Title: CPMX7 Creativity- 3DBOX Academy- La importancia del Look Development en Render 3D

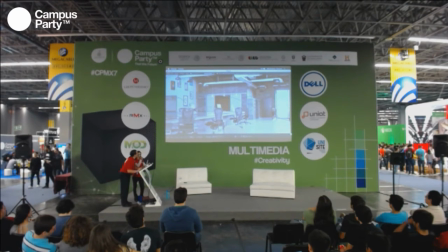[53:50]
Si se fijan, ahorita no hay desenfoque. Voy a exagerar, le voy a poner 5. Pack. Miren eso. Ahora yo puedo jugar con el desenfoque en tiempo real.
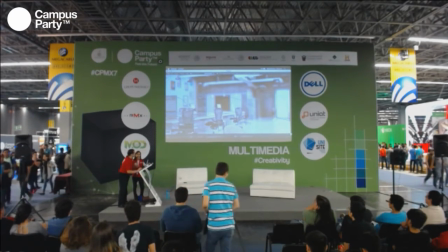[54:03]
Puedo poner pequeños keyframes exclusivamente en estos de aquí. Y fíjense, puedo decirle, ¿sabes qué? Esto se va para atrás. o más para adelante, y yo puedo desenfocar a la hora que yo quiera y como yo quiera, ¿se fijan?
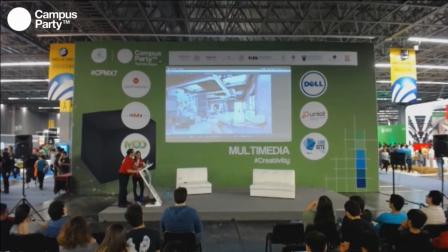[54:15]
Obvio está muy exagerado, ¿se fijan? Parece escena de videojuegos, mal calibrada con el desenfoque. Le voy a decir, pongámosle unos 3. Tiene que ser discreto para simular que fue tomado por una cámara profesional y que tiene muy buena iluminación, muy buen ISO, muy buen todo.
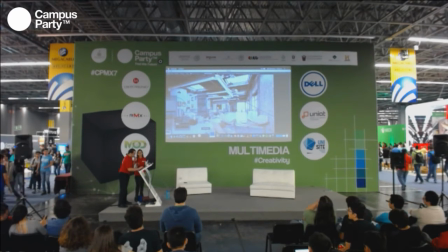[54:34]
Entonces, fíjense la diferencia con y sin. Lo desactivo, lo vuelvo a activar, ahí está. Ah, perfecto, sí, ya voy a terminar. Ahora, ya está, ya terminamos la escena.
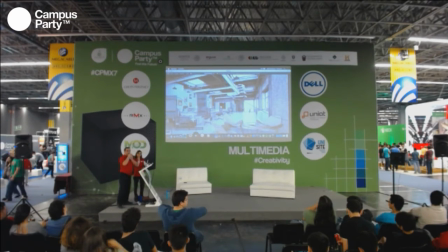[54:51]
La última fase que le voy a agregar como extra, normalmente cuando las imágenes, las fotografías son tomadas a contraluz, dependiendo el lente de nuestra cámara, tiene un cierto nivel de concavidad.
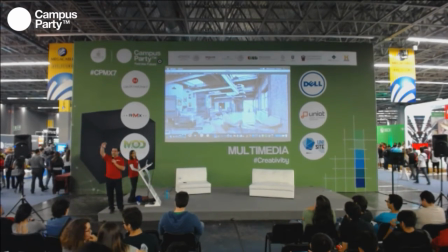[55:05]
Esto nos genera un poco de refracción. Al mismo momento hace que las orillas se vean oscuras, pero también nos sirve porque hace que se centre la vista en medio. Y también ocurre algo que se llama como chromatic aberration, aberración cromática, que es la separación de esos canales de red, green y blue,
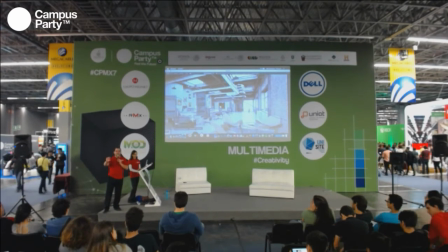[55:22]
y que hace que a veces cuando se toman las fotografías se ve como en el bordecito entre azul y verde, pero es la misma imagen. Esto se utiliza mucho para simular la realidad. Nuestro ojo no trabaja así, nuestro ojo trabaja a mayor velocidad.
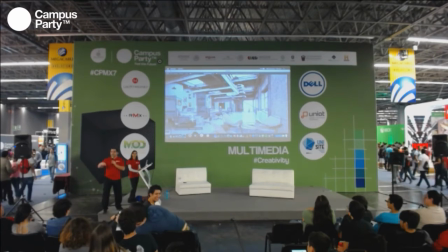[55:35]
Esto desafortunadamente es como hacen las cámaras. Pero ¿qué hacemos hoy en día? Imitar que el render haga lo que hace la cámara.
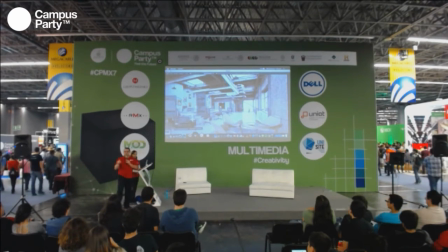[55:42]
También se utiliza mucho en videojuegos. Le pongo este de Lens Distortion y fíjense, me voy a acercar. Ahí está, proyector.
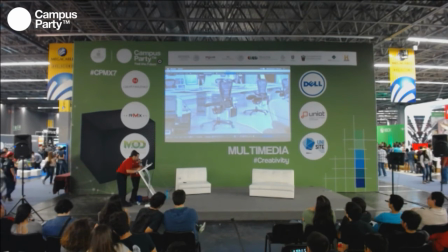[55:54]
Voy a exagerarlo para que lo puedan notar. Fíjense, ¿lo notan? Fíjense, ahí se ve la imagen sólida y aquí se ve completamente separada. Está en red, en green, en blue.
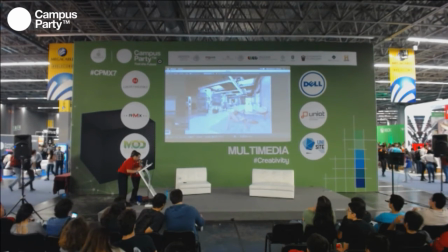[56:06]
Lo voy a dejar así. Perfecto. Por último, vamos a agregarle una máscara.
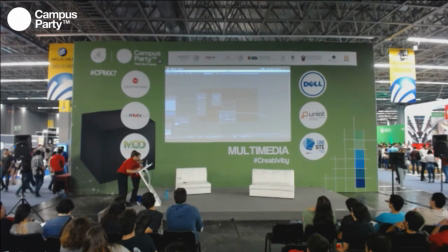Le voy a decir que tenga el mismo tamaño de la imagen, la salida, y desde aquí yo puedo ir incrementando el color de esto, fíjense.
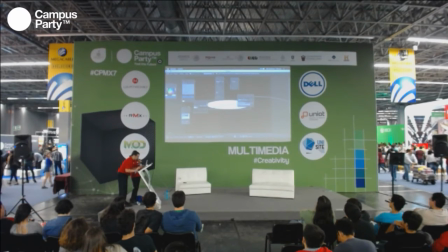[56:30]
Ahí está. Vamos a darle, voy a hacerlo un poquito más grande. Ahí está.
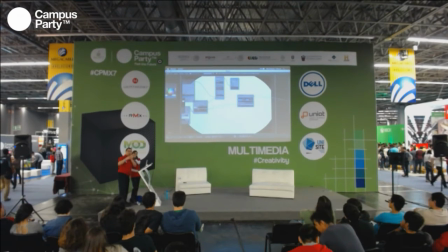[56:35]
Me voy a salir. Esto tiene que quedar hasta arriba. ¿Qué es lo que tengo que hacer? Quitar el blanco. ¿Recuerdan quién quita blanco? Screen, Multiply, Overlay. ¡Multiply! Bien. Voy a hacer esto, vamos a juntarlos, mix,
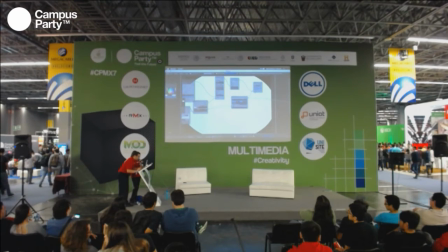[56:54]
este tiene que ir en la parte superior, este tiene que quedar en la parte inferior, y lo que hago es decirle, quiero la salida y fíjense esto,
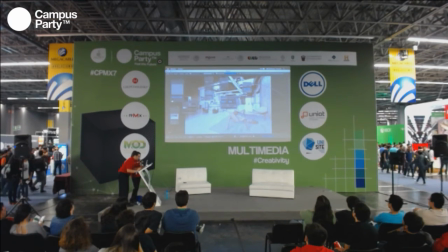[57:03]
ahí está, vamos a darle multiply y van a ver automáticamente cómo aparece, pero ¿qué es lo que voy a hacer? Voy a aplicarle por,
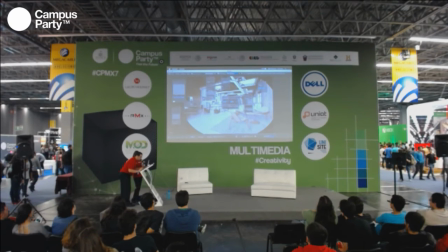[57:10]
ahora sí, último, blur, le aplico un poquito de blur, vamos a ponerlo 20, 20, enter, y miren esto. Lo que hace es que la escena se vean esas partes oscuras, que es lo que hace el lente de la cámara.
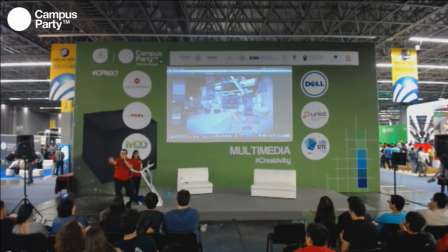[57:26]
Y aparte haces que el foco de la imagen, de toda tu composición, quede exactamente en el centro. Y ya, cuando mucho, niveles. Y con esto cerramos.
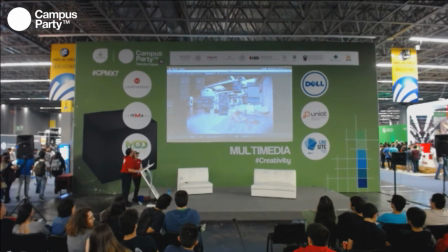[57:40]
El último pimpeo, vamos a ver. Aquí está procesando todo. Vamos a ver. Nice, perverso. Voy a guardar las imágenes para que las comparemos.